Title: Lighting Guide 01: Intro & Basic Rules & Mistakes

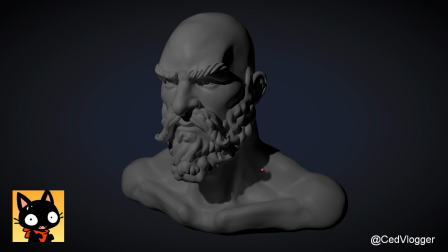4:09 And why doesn't it look great? And we can, by applying very simple rules, by applying very simple, these are not even tricks or cheats. These are, every photographer learns these rules.
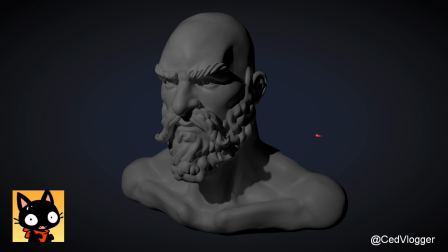4:24 Every CG artist who goes through a decent education learns this. If we just apply the simple 3-point lighting system to this sculpt, we'll get something like this.
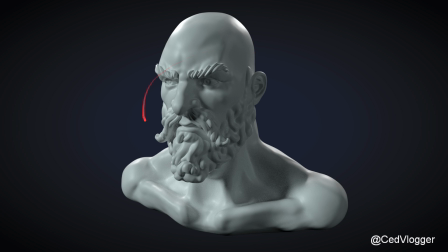4:38 And this already looks way more interesting. This defines a silhouette. This shows detail in the darker areas. This has a key light. This shows some contrast. And this is already way more interesting. This is the exact same shader, the exact same setup. There are no HDRIs, nothing. And it just looks way more interesting.
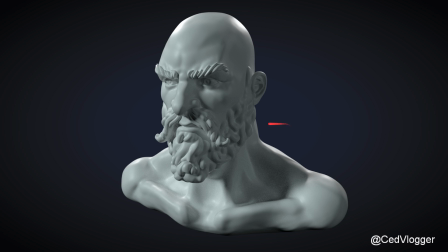4:59 And that's because I lighted it. I lighted it properly. And I didn't even think about this lighting. Like this uses a 3-point lighting system, which consists of a key light, which comes from like over here, and it illuminates the subject.
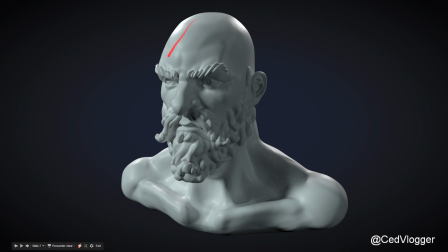5:15 This is a fill light that kind of shows the darker areas and doesn't make the contrast between the light and the dark too big. And it has a rim light, which defines the edges. It even has 2 rim lights, I think, like one over here and one over here, that just illuminates the edge.
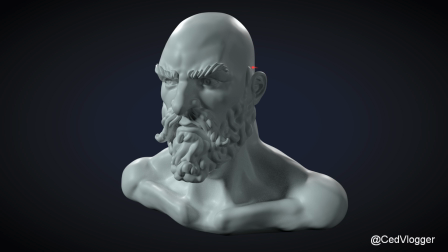5:31 And it makes everything more interesting, shows a little bit of definition in the model. And yeah, this looks way more interesting. But of course, the 3-point lighting system is not the only system you can use. By the way, I will show you practically how to do this later on.
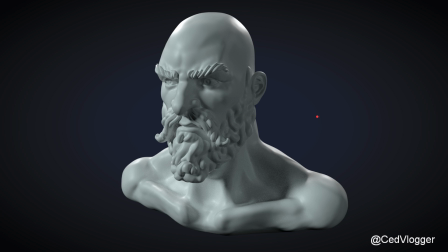5:48 I'm just going through these examples rather quick to already give you an idea where we're going. So this is the simple 3-point lighting system, but there are like other lighting methods.
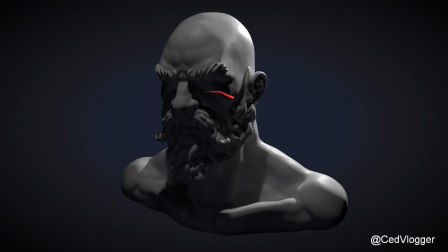6:00 For example, you can go low key, which is very little lighting. I think these are 1 or 2 lights. There might be a fill here, which doesn't show a lot, but it tells more of a story.
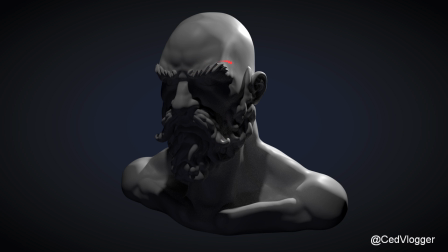6:15 It makes it mysterious, dramatic, and it does show like detail because lighting comes from a very interesting angle. Excuse me. And yeah, it has a rim, but it doesn't have like the key and the fill in front of it.
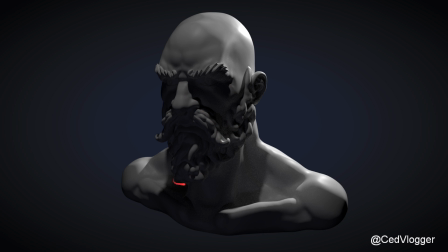6:29 It has a little bit of fill to illuminate it a little bit, so not to make it black. Like we do kind of want to see something in here. But yeah, it already looks way more interesting than the first image I showed you, because this has some interesting lighting.
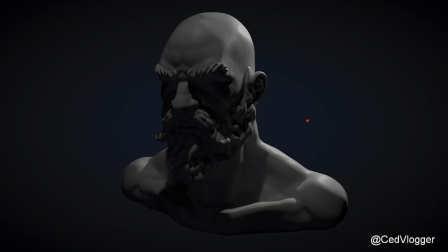6:44 We can also go high key, which is
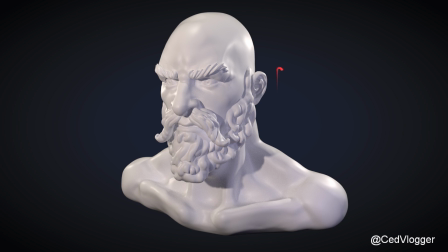6:48 which also has like the key and the fill, but they illuminate way more and has some extra lights that fill up like the darker parts. And this shows a lot more detail. This shows like if you really want to brag about your sculpting or your modeling, then high key is the way to go.
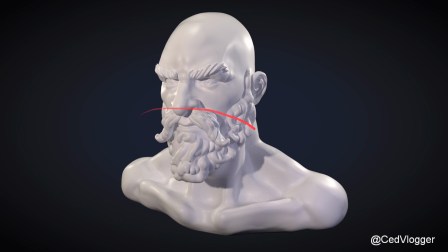7:06 It shows off your shading skills, it shows off your stuff, and it presents like against a dark background, for example here, it really shows the silhouette here, which is also a very interesting aspect compositing wise. So yeah, but we can go even further than this.
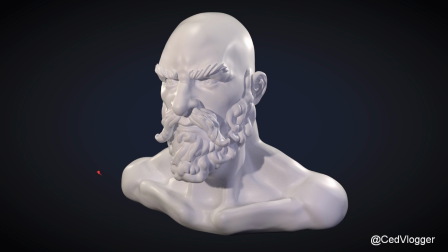7:25 Lighting doesn't only show details or hide details, but lighting tells a story.
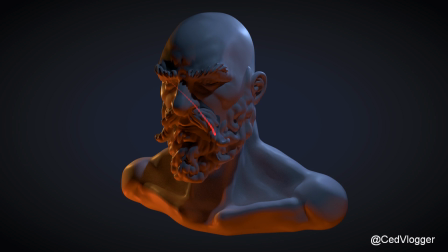7:30 In our next example, I've added some like a very simple duotone between warm and cold lighting, and like in between there's comes some transfer. I think these are like 7 lights or something, and they all play with the shadows, and they brings a very storytelling.
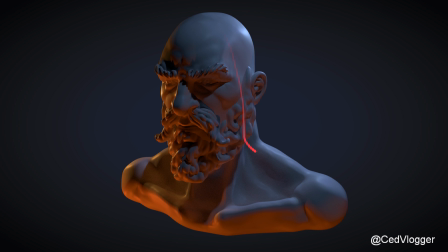7:47 Like it looks like he's at night and the moon is shining on his baldness here, and he's sitting by a fire, and it looks cozy. He looks like a warrior, and it tells a story, and it makes like, and this is very simple.
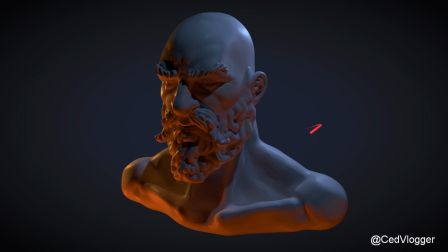8:03 This lighting is not like hours of work. I made these in 10 minutes each.
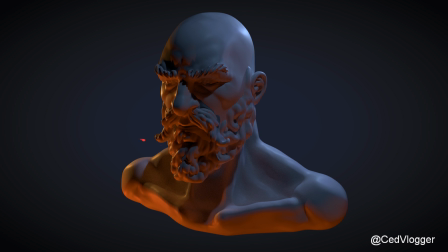8:10 And these are very simple like examples, and they already show way more interesting like stories or details than the first image.
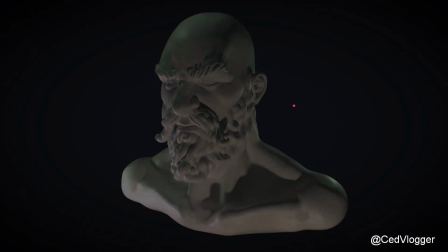8:20 Like the next image, for example, is like I have
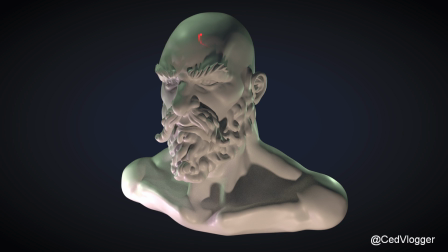8:24 lights under the sculpt, which make it mysterious and which make it look like, yeah, I don't know, a dark wizard. Like, or a friendly wizard, I don't know. It looks kind of angry.
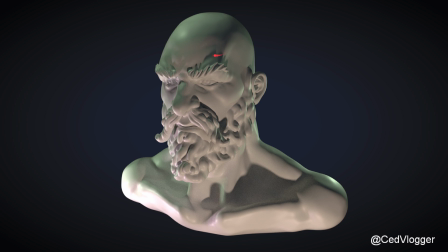8:39 But yeah, and I played with the complementary colors of green and pinkish. And these are, like I said, these are very simple rules. These are very basic principles I applied to make something like this way more interesting.
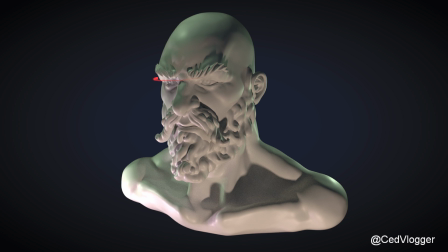8:56 And this not only applies to sculpts of busts, this applies to full character renders, this applies to scene renders, this applies to if you want to showcase a portfolio with things you modeled, or if
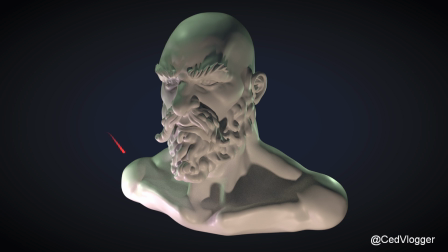9:09 you want to make an animation movie, or if you want to make like an end product, an end render, lighting is very important.
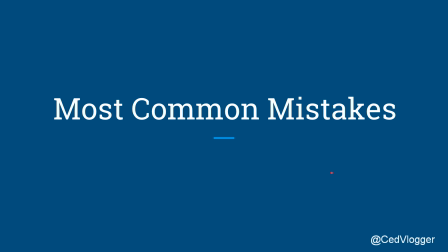9:18 So now we're going to go over the most common mistakes I personally see. I'm on supervising a challenge on Facebook, which has a lot of entries.
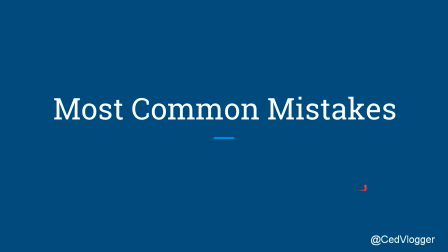9:33 I also people know that I'm active on Facebook and that I'm in all the groups, and I give feedback where I can, and I communicate with people that I can. But these are mistakes I see made a lot.
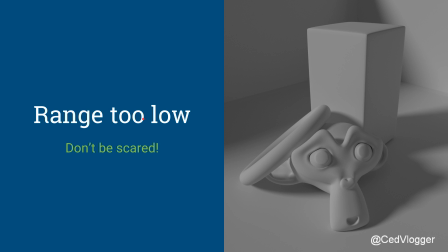9:50 Going to the first mistake here, a very basic scene here, the range too low. So this kind of applies to our first example, where people will not add like strong lights or extra lights, and we'll just like, yeah, okay, you can see the subject, so it's good, and I will not bother with the lighting anymore.
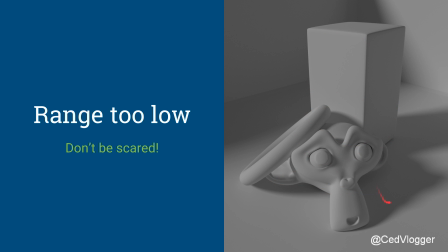10:08 And if your range doesn't go from black to all the way white, like, I think every render, but this is personal, I think every render should have one complete white point and one complete black point at some point. And sure, you can fix this in Photoshop, and a lot of people do, but you lose a lot of detail that way.
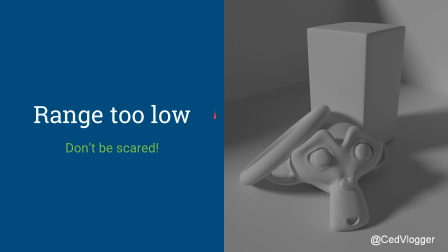10:28 You actually are crushing channels, and that's not good. But again, the more technical, practical stuff we'll get into later.
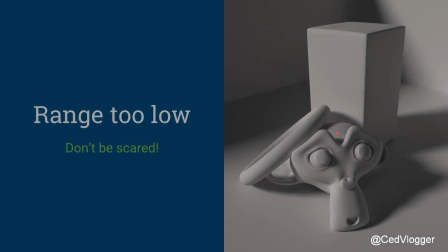10:36 But a simple fix here is just to intensify the light, give it some extra fill, and you can see here, this already looks way more interesting.
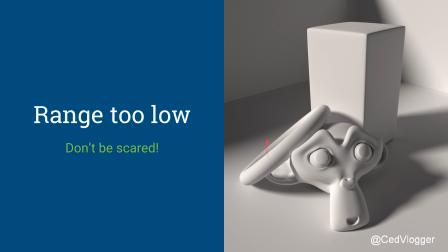10:43 This already draws way more the attention of the eye. The light is on the subject, the background is left a little bit darker, just so that there is a contrast between the subject and the background.
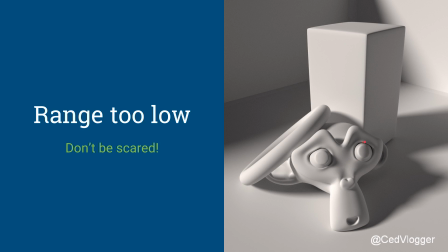10:57 And yeah, it goes from like these crevices, they are black, and like under here it's very dark gray, but the highlights here, they are complete whites without like, do be careful about
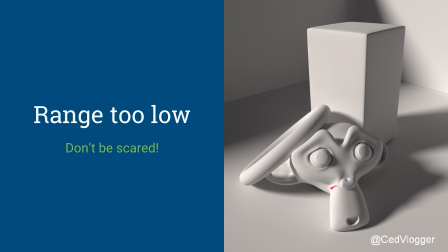11:13 you have a little fault here where the whites start crushing each other, and then yeah, it kind of flats out. But I mean, it's an example. But yeah, using the entire range already improves your image, and this can be fixed with lighting, and this should preferably be fixed with lighting, not compositing or post-production or anything.
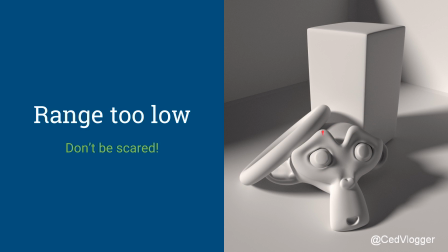11:33 No, you should already do this in lighting, so that the compositor, or if you're doing yourself like post-production, have a full range to work with as well.
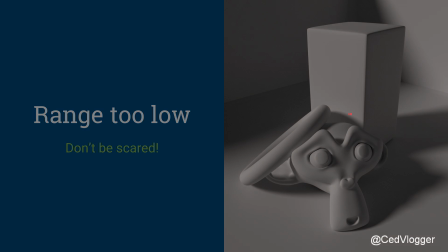11:42 That's always handy. The next thing is relying too much on HDRIs.
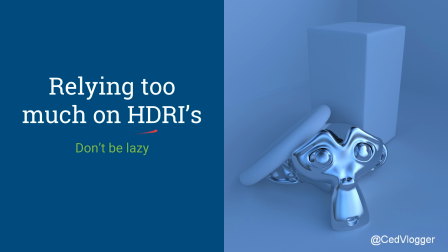11:48 This is one of the more, the most common quote-unquote mistake. And this already, So I've been trained, let's start at the beginning. I've been trained with the idea that HDRIs, or they used to be reflection maps,
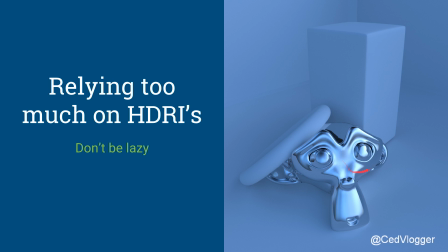12:04 are there to give, like Suzanne here, a reflection. Like every metallic... That was a strange noise.